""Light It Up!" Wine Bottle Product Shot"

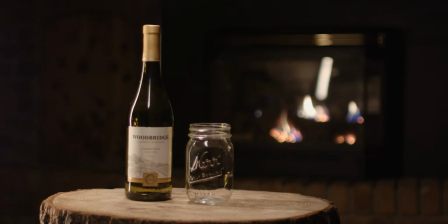And so it's given me a really nice illumination across the side of the bottle.
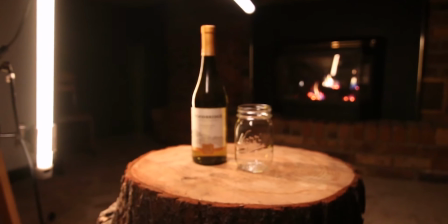I feel like I need more of a rim light on the bottle and the glasses and stuff.
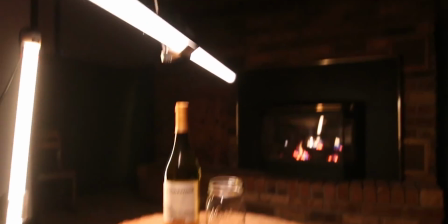So I'll do that probably next, and then I'll work on lighting the background. Alright, so I noticed something interesting.
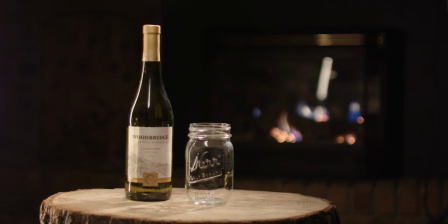I'm trying to get a hair light on the camera right side of the bottle and the glass. But I noticed that the bottle suddenly looks really bad now. So basically here's what's going on. I have a Lowel Pro Light, which is a 250 watt kind of spotlight,
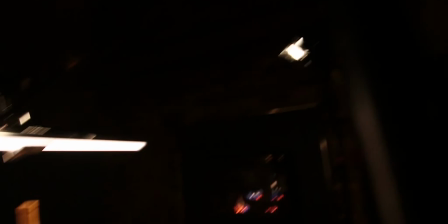and I have Blackwrap around it to make a snoot so that it hits only the bottle and the glass and not really the log.
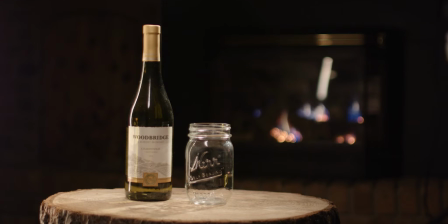However, it looks bad, like there's this black bar running down the middle of the bottle right now. So if I have my assistant wave her hand in front of it, so she's gonna put her hand in front of the light,
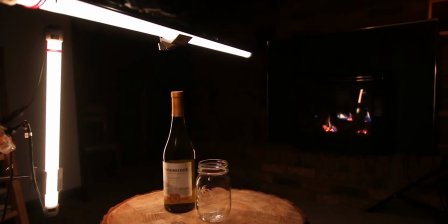the hair light, and block it, and then take it away. So that's something I didn't think about,
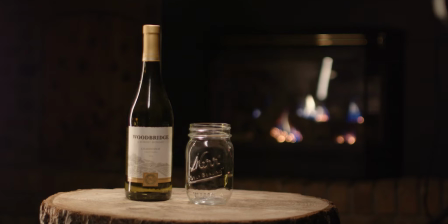was the fact that the diffraction of shining a light through the bottle and hitting the front label is making a shape of its own. So that's not really working for me. I didn't think about it until I saw it now, so I gotta figure out another way to give it a hair light. So before I go any further,
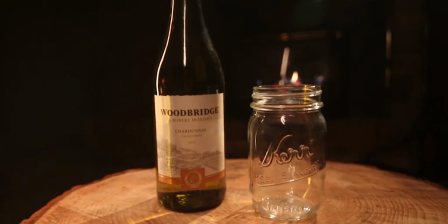I feel like if this was an actual shoot just for this product and I wasn't using a real thing,
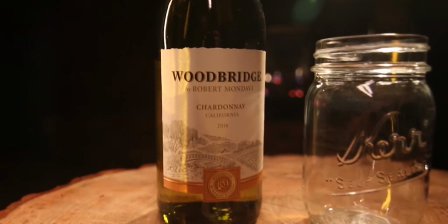I would probably just take this label and black it out on the backside so that nothing could show through.
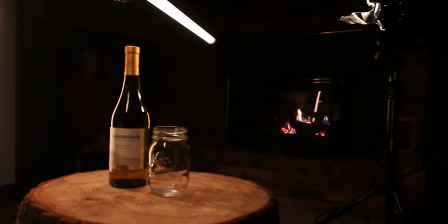So I just did something to try to help with that weird label light leak issue.
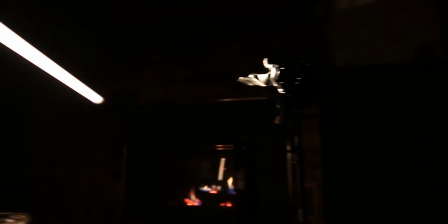I took my hair light, I moved it in and brought it down low, and then I really tried to make sure it was pointing only at the foil on top.
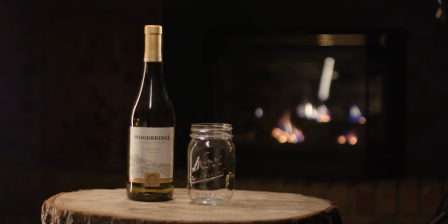And so I think it actually turned out pretty nice. I got a nice rim light up there. I don't have the light reflecting off the bottle, but that might be okay depending on how everything looks on the background.
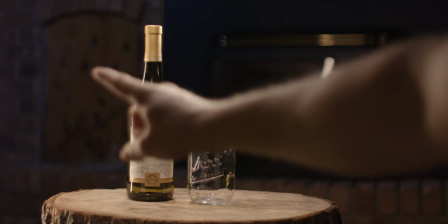So we've added a light to the background. It's kind of a blue light to look maybe kind of like moonlight and add some color contrast to the rest of this, which is very warm.
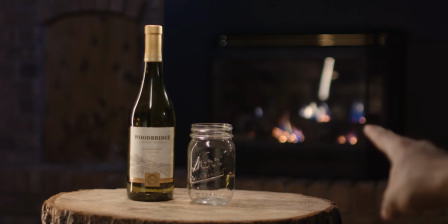Also, the fire's turned all the way down. So when the fire's turned up, it'll be larger, more of a feature.
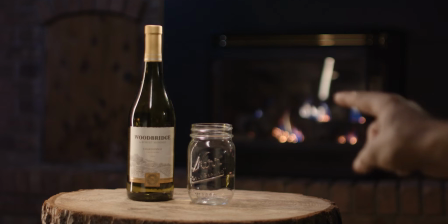Also, there's a reflection right here, which is from the 2-foot Quasar tube, which is on that side.
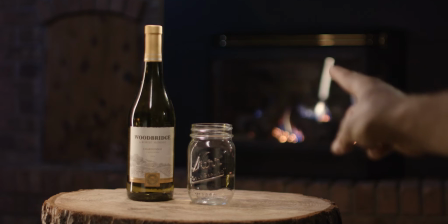So I need to add some Blackwrap, probably as a flag, so that it doesn't reflect on the fireplace glass, but it is still able to hit this bottle.
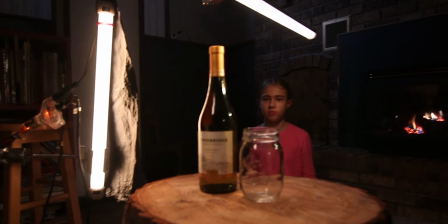Alright, so here's something I'm realizing.
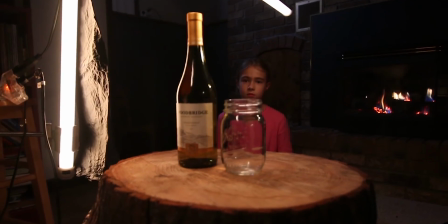I think the scene looks really good, except that the Chardonnay is not illuminated right, so you can see the color of it very well.
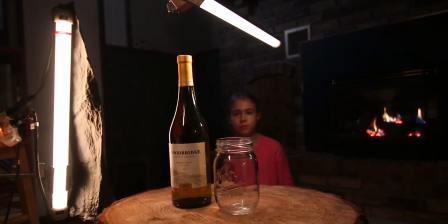And I was racking my brain, moving lights around, trying to figure out what was going on, and it wasn't working.
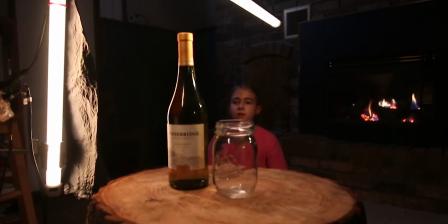And so I had my assistant back there
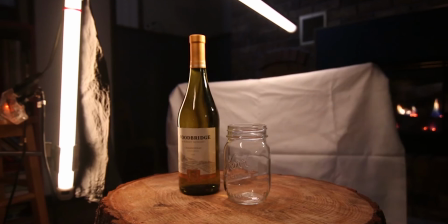take this white sheet, and I think what I need is something white on the back of that bottle.
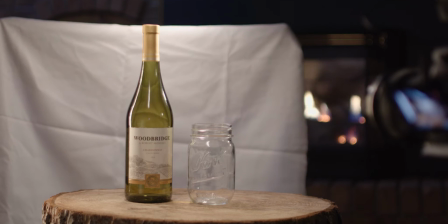And you can see in the actual shot, when she drops that down and moves out of the way, go ahead and drop it down.
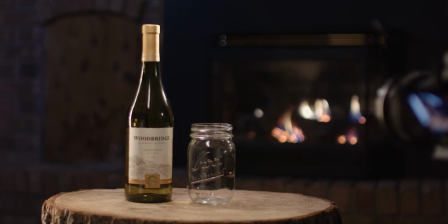So it becomes like pitch black in there.
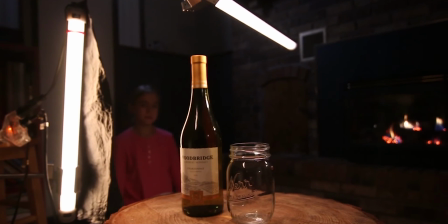So I'm thinking what I need to do is some little movie magic where I take white paper, cut it to the right shape, and put it on the back of the bottle.
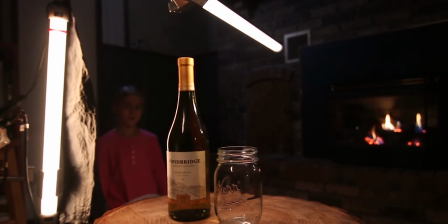I think that's probably the only way to get it to look right. Alright, so
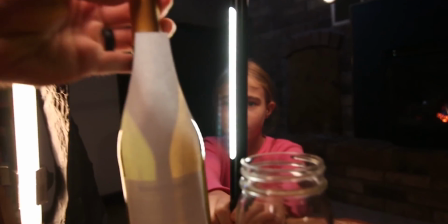basically what we tried doing is taking some white paper and cutting it to the same shape as the bottle,
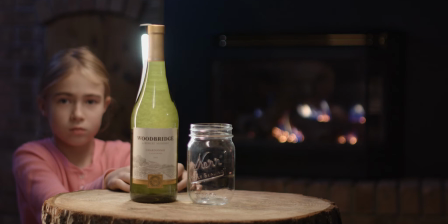and then trying to take a little light behind and illuminating it, but you can see you end up with this weird
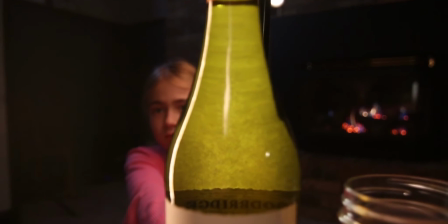cloudy or icy look, because the bottle is basically magnifying the texture of the paper.
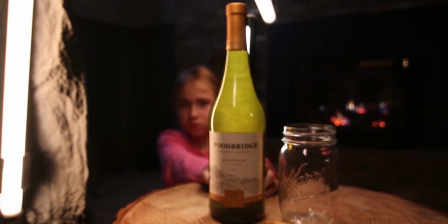So although it allows us to illuminate it, it does not look good.
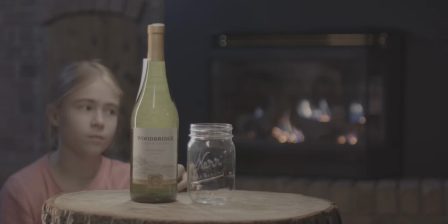So it needs some sort of light background that is farther away, and I don't know how to do that.
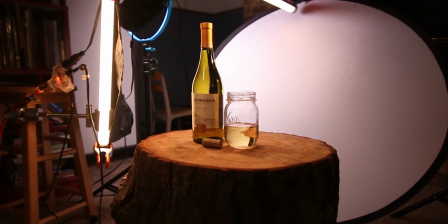Alright, so here's what I've come up with. I can't think of any other solutions for this, and especially since it's getting a little bit late, I want to be able to wrap this up and have a good end result.
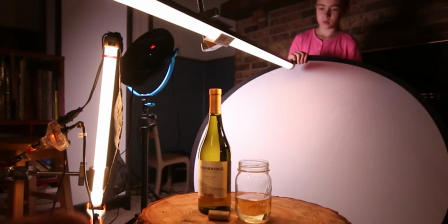And really, if you have a good end result, I don't know that it matters how you achieved it. I'm basically resorting to doing a little bit of VFX compositing stuff.
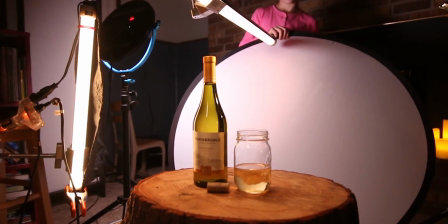So because this is a lockdown shot, I have this white
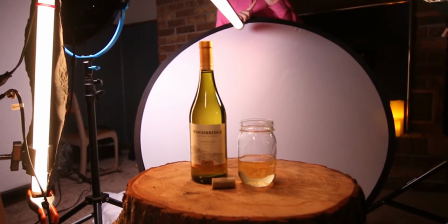bounce board that's being held by my assistant behind the bottle and being illuminated by this little circular LED panel,
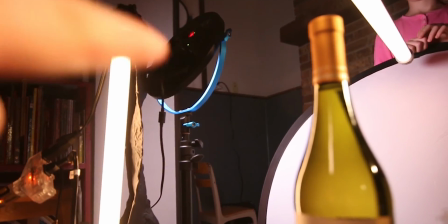which you can kind of see right there.